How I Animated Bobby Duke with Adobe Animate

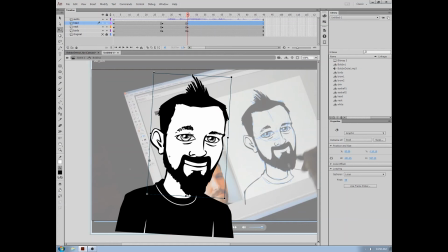999s
For example, if I set this character up initially, I could have put his pivot point, you know, at the base of his skull somewhere. You know, like that, rather than having it in the center. Because that's more of a weird motion. The other way looks a little more natural.
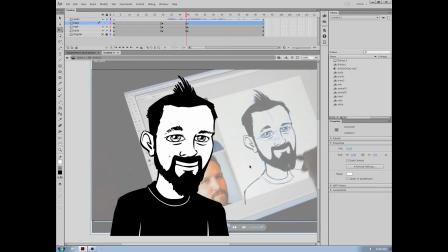1016s
So I can use the period and comma to step back and forth between frames just to see what it looks like.
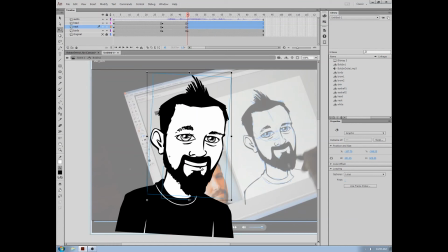1024s
I'm going to grab his head and neck again. So he's leaning forward a little bit with his neck, but he could also tilt his head.
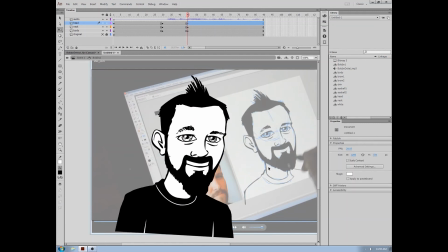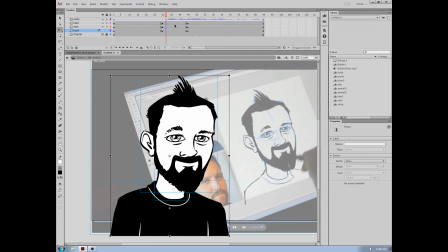1046s
So it's kind of got that sort of thing going on. So now you can go up and select any frame between those two keyframes and say insert. Well, I've been using classic tween because I'm an old school Flash user, so I haven't bothered to try to figure out how to use the new motion tween.
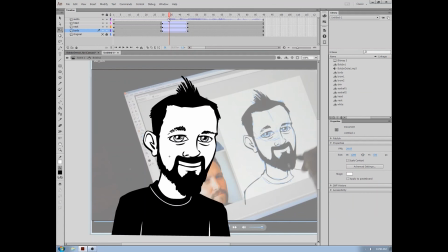1064s
So if I use classic tween, you can just see it. And of course it pops there for some reason.
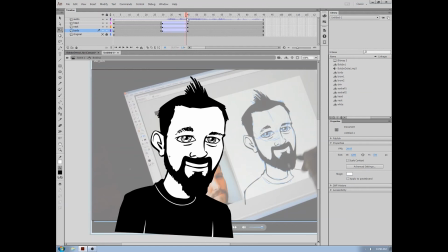1072s
Probably because I was messing with the center point.
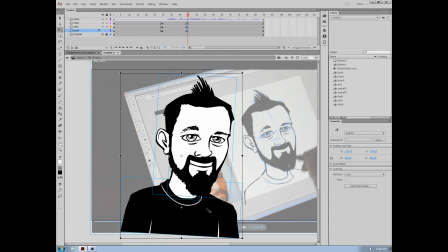1075s
So we'll undo all of that, and then just start messing around here.
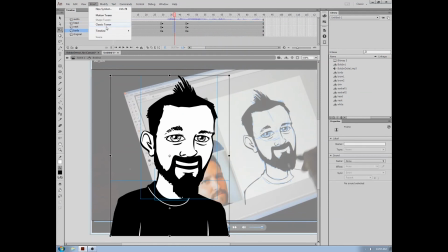1084s
Back up to classic tween again.
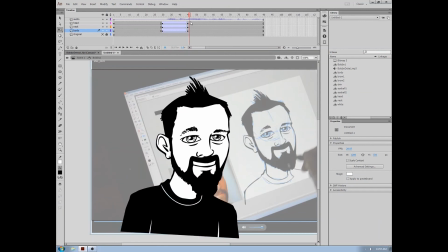1090s
So it does, automatically does the movement, but that looks really stiff.
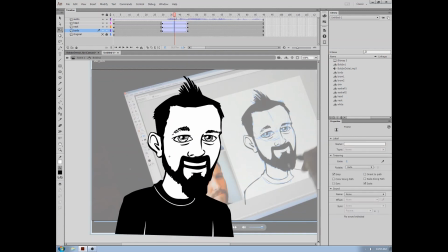1094s
Now how you can change that is, what you can do is you make keyframes halfway through, select the first, well really you can select anywhere between those two keyframes, and go down to the properties bar and you look at ease,
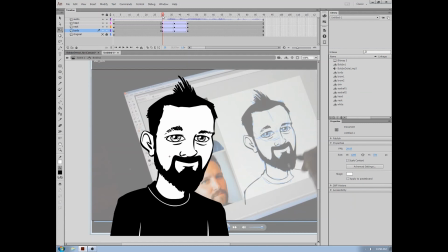1106s
and you can drag it back and forth using in, which is a negative number, so the movement will start out slow and then speed up close to the end.
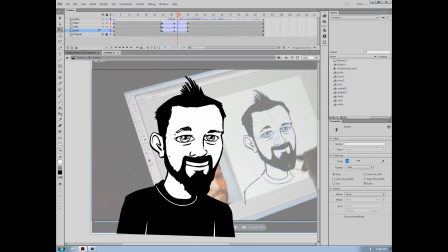1115s
And you can do an ease out as well. So he'll move fast in the middle.
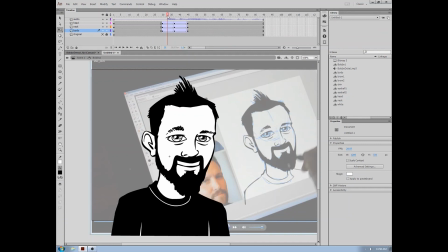1124s Oh, hello everyone!
So that looks a little more natural. Still mechanical, but as I said, I wanted this to be super simple, so that's all I did. I just repeated that process. Eyes move pretty quickly, so I never use more than one in between for eye movements.
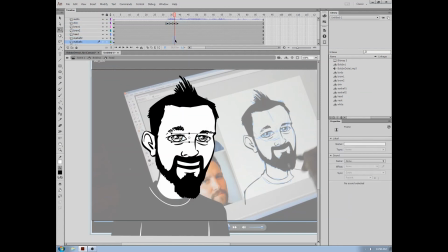1140s
Highlight those eyeballs. If I wanted them to look right, I can just move those eyeballs over there at that keyframe. But I could make one in between for those as well.
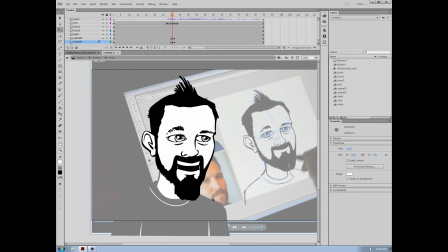Oh, hello everyone!
Do the same for his eyebrows. Say I wanted his eyebrows to move.
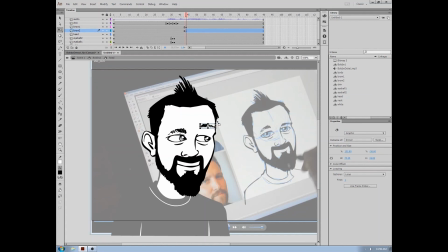He's looking to the stage right, quizzically, so his eyebrow goes up. You can...
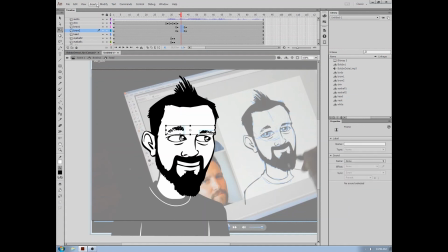1187s
So that's the start position and the stop position. Go to... Make a tween, and his eyebrows move. You can add ease and out to it. And that's about it.
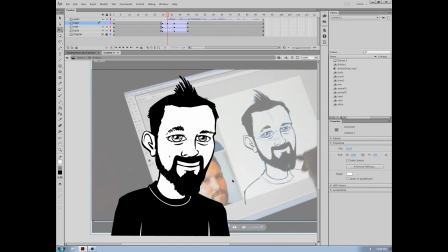1200s
Of course, there are a lot more nuances to creating good animation that I mean, you could go to school for years or work at a studio for months before you get a good handle on how to do nice animation.
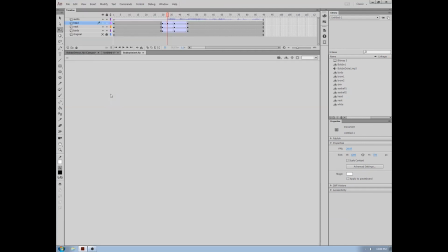1216s
So I'm just going to open the file that I created for Bobby
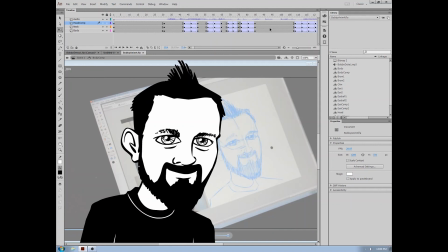1220s
and just show you all the in-betweens that I used and the motions.
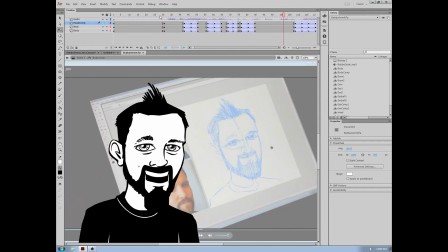1225s Oh, hello, everyone. It's YouTube's favorite show.
And that's what it looks like at the end.
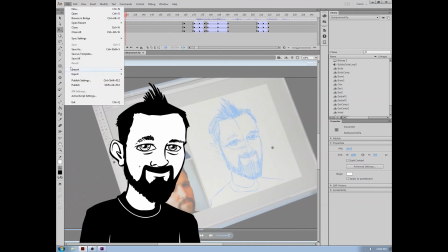1230s
Once your animation is all done, you can go to File, Export, Export Video.
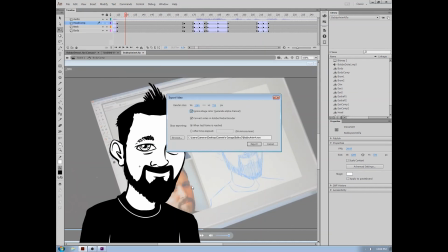1234s
Make sure Ignore Stage Color, Generate Alpha Channel is checked, because that will make your background see-through, and you'll only be able to see Bobby. You can pick where you want it to save the file and click Export. Once that was done, I imported it into Adobe Premiere.